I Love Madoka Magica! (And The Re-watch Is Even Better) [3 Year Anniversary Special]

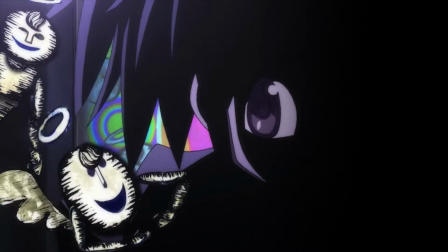I really have no other words to describe how great this show looks and sounds. Animation wise, everything is so aesthetically pleasing that it sucks you in almost immediately.
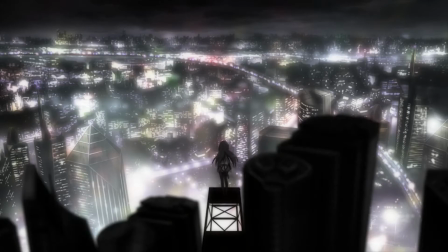The framing follows a solid rule of thirds, the lighting of shots are fantastic along with the use of shadows,
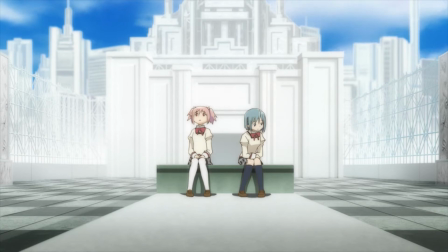the artistic backdrops are very Shaft and post-Monogatari-esque, and the cinematic color scheme just brings everything together.
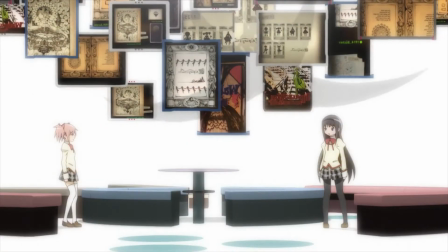While Studio Shaft and the animation staff that helped bring this together do a fantastic job, I want to bring special attention to the Witch Labyrinths and Battles.
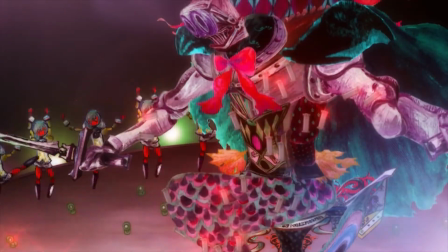The Witch Battles and the Labyrinths, they are housed and have some of the best production quality that I have seen in any anime series.
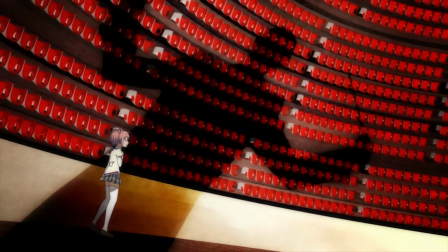While they may not be the best of all time in sheer quality, and that's certainly debatable, everything that is blended together in these sequences creates an experience that cannot be duplicated.
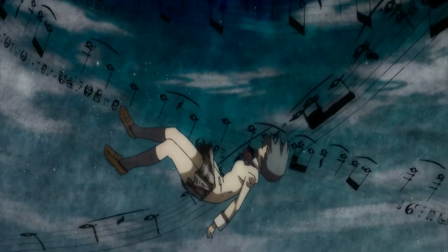The backgrounds are beautiful and diverse using multiple art styles and even different animation techniques like stop-motion animation to bring these creative yet nightmarish words to life.
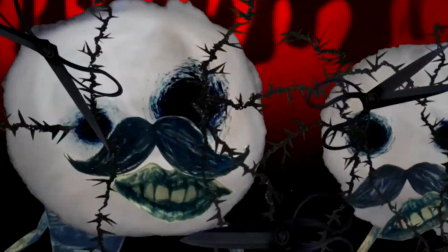The best thing about this is that both the designs of the witches and the labyrinths were created by two people.
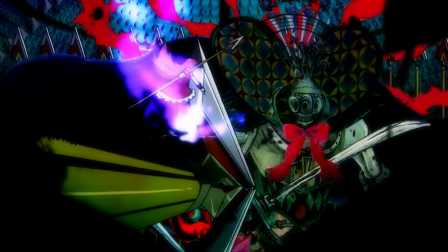Let me say that again. Two people under the trope Geketa and Inukuri.
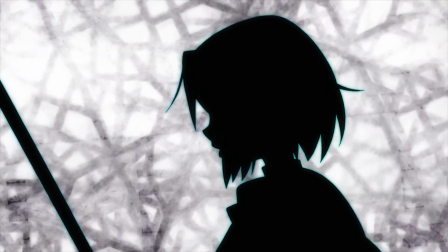Special mention also needs to be given to the battle in episode 7 and the final battle between Homura and Valpurgisnod.
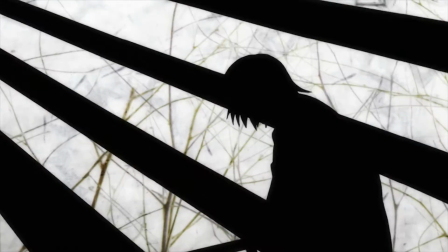Episode 7's witch battle is awesome, even though it contains just a simple black and white color palette, it works so well to accentuate the details of everything else.
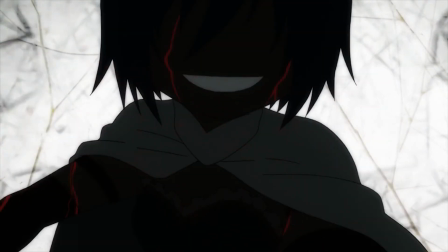The blood becomes all the more brutal, the mouth and eye movements become all the more engaging, and the beautiful animation quality shines through,
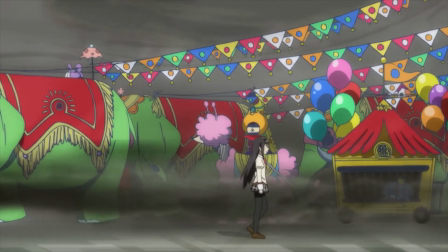while Homura's battle against Valpurgisnod is the icing on the cake to an already fantastic production.
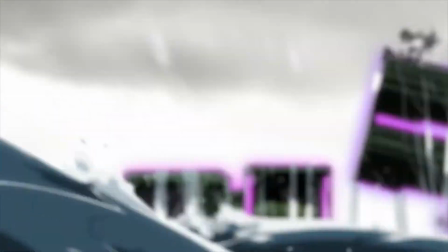Starting with the countdown mixed in with the awesome choir to all the amazing moments in the fight itself. Epic doesn't give it enough praise.
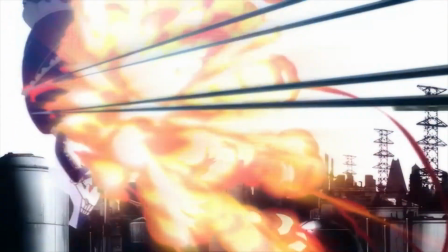However, there's a two minute stretch of nothing but intense action that if I research correctly can be attributed to these two people right here.
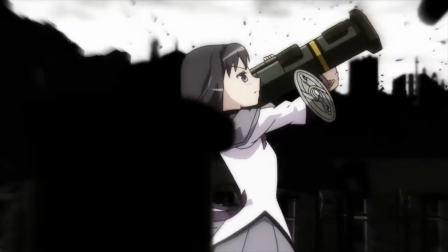And the eye candy is incredible. Once again, two people. Just watch the show for its technical quality alone, please.
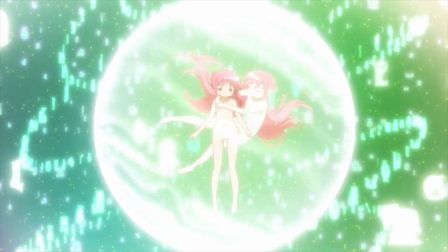Moving on, the opening and second ending are great conflicting pieces of animation. where the opening captures what the magical girl style is known for making Madoka
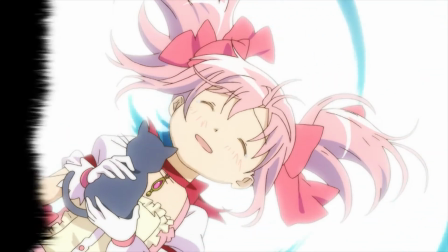look like any other normal teenage girl full of fun moments and bright colors while the second ed is the true foreshadowing and thematical piece of the series
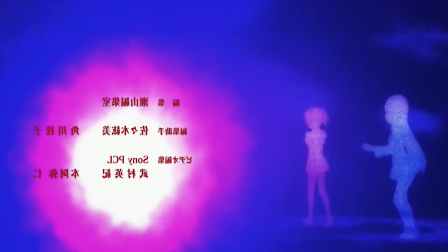as we see examples of Homer are reaching out to Madoka to stop her from following Kyubey but she fails as well as the chaos that ensues with Madoka's decision making to then Madoka becoming a fetus which interprets to Madoka wishing to start the world anew when she becomes a magical girl or I
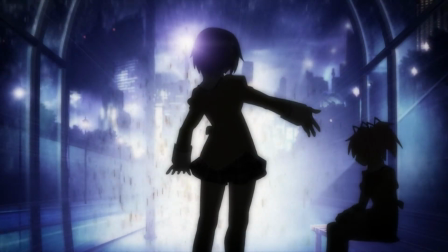could be totally wrong but that's my interpretation at least.
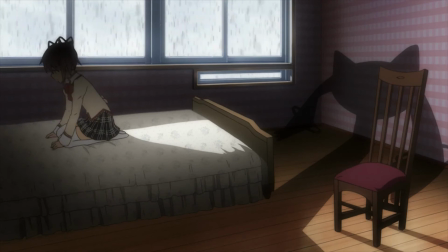Both the sub and dub are equally incredible and picking between them in terms of which I liked more will certainly be a challenge, as they are great for entirely different things.
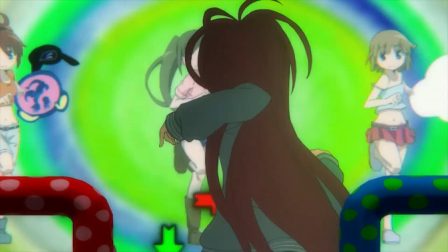The Japanese dub was genuine in that the voice actresses knew nothing about how their characters would progress,
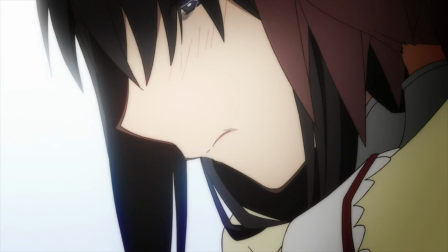which gave their roles even more emotion and natural personality, while the English dub was able to prepare for these scenes,
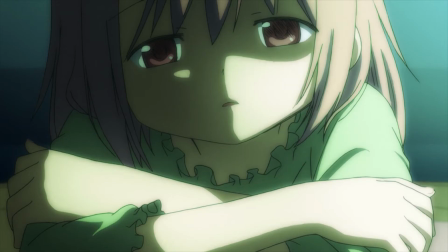giving them ample opportunity to nail the mood of the show, and they certainly accomplished that. It's a case of pick your poison, but in the best way possible.
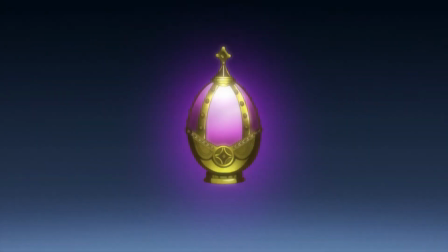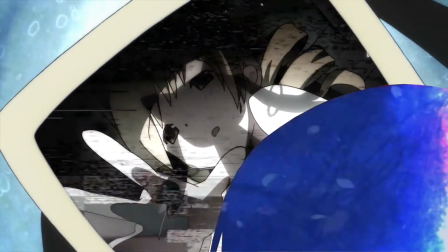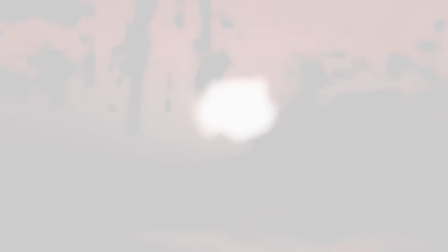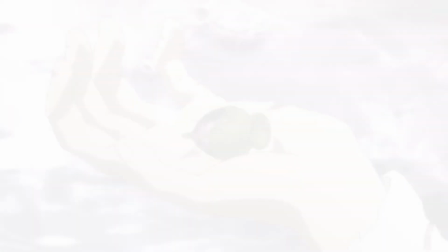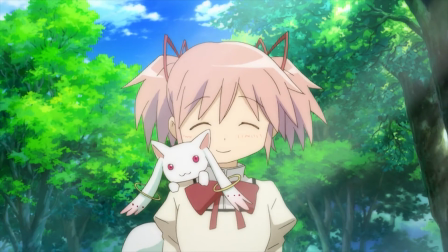Monica Magica is a series that is an incredible watch going in blind, but an even better watch the second time around.
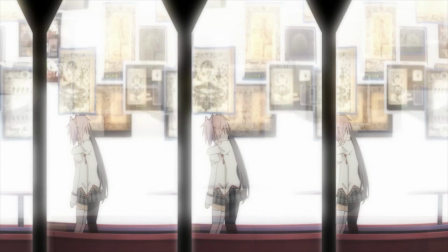Even though people bring up deconstruction left and right when discussing the show, more than anything,
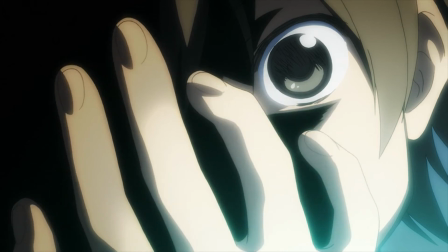Monica Magica is a cinematic masterpiece with incredible amounts of depth to its narrative and cast, all wrapped up into a beautiful animated production with an equally incredible soundtrack to beat.
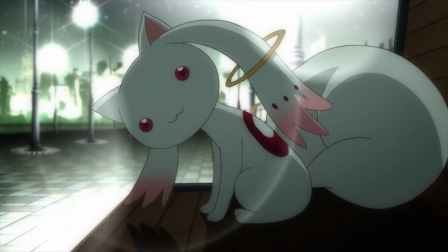It certainly is one of the best examples of creating an original work in the anime medium, so if you haven't taken the plunge yet, please do yourself a favor, and die ban.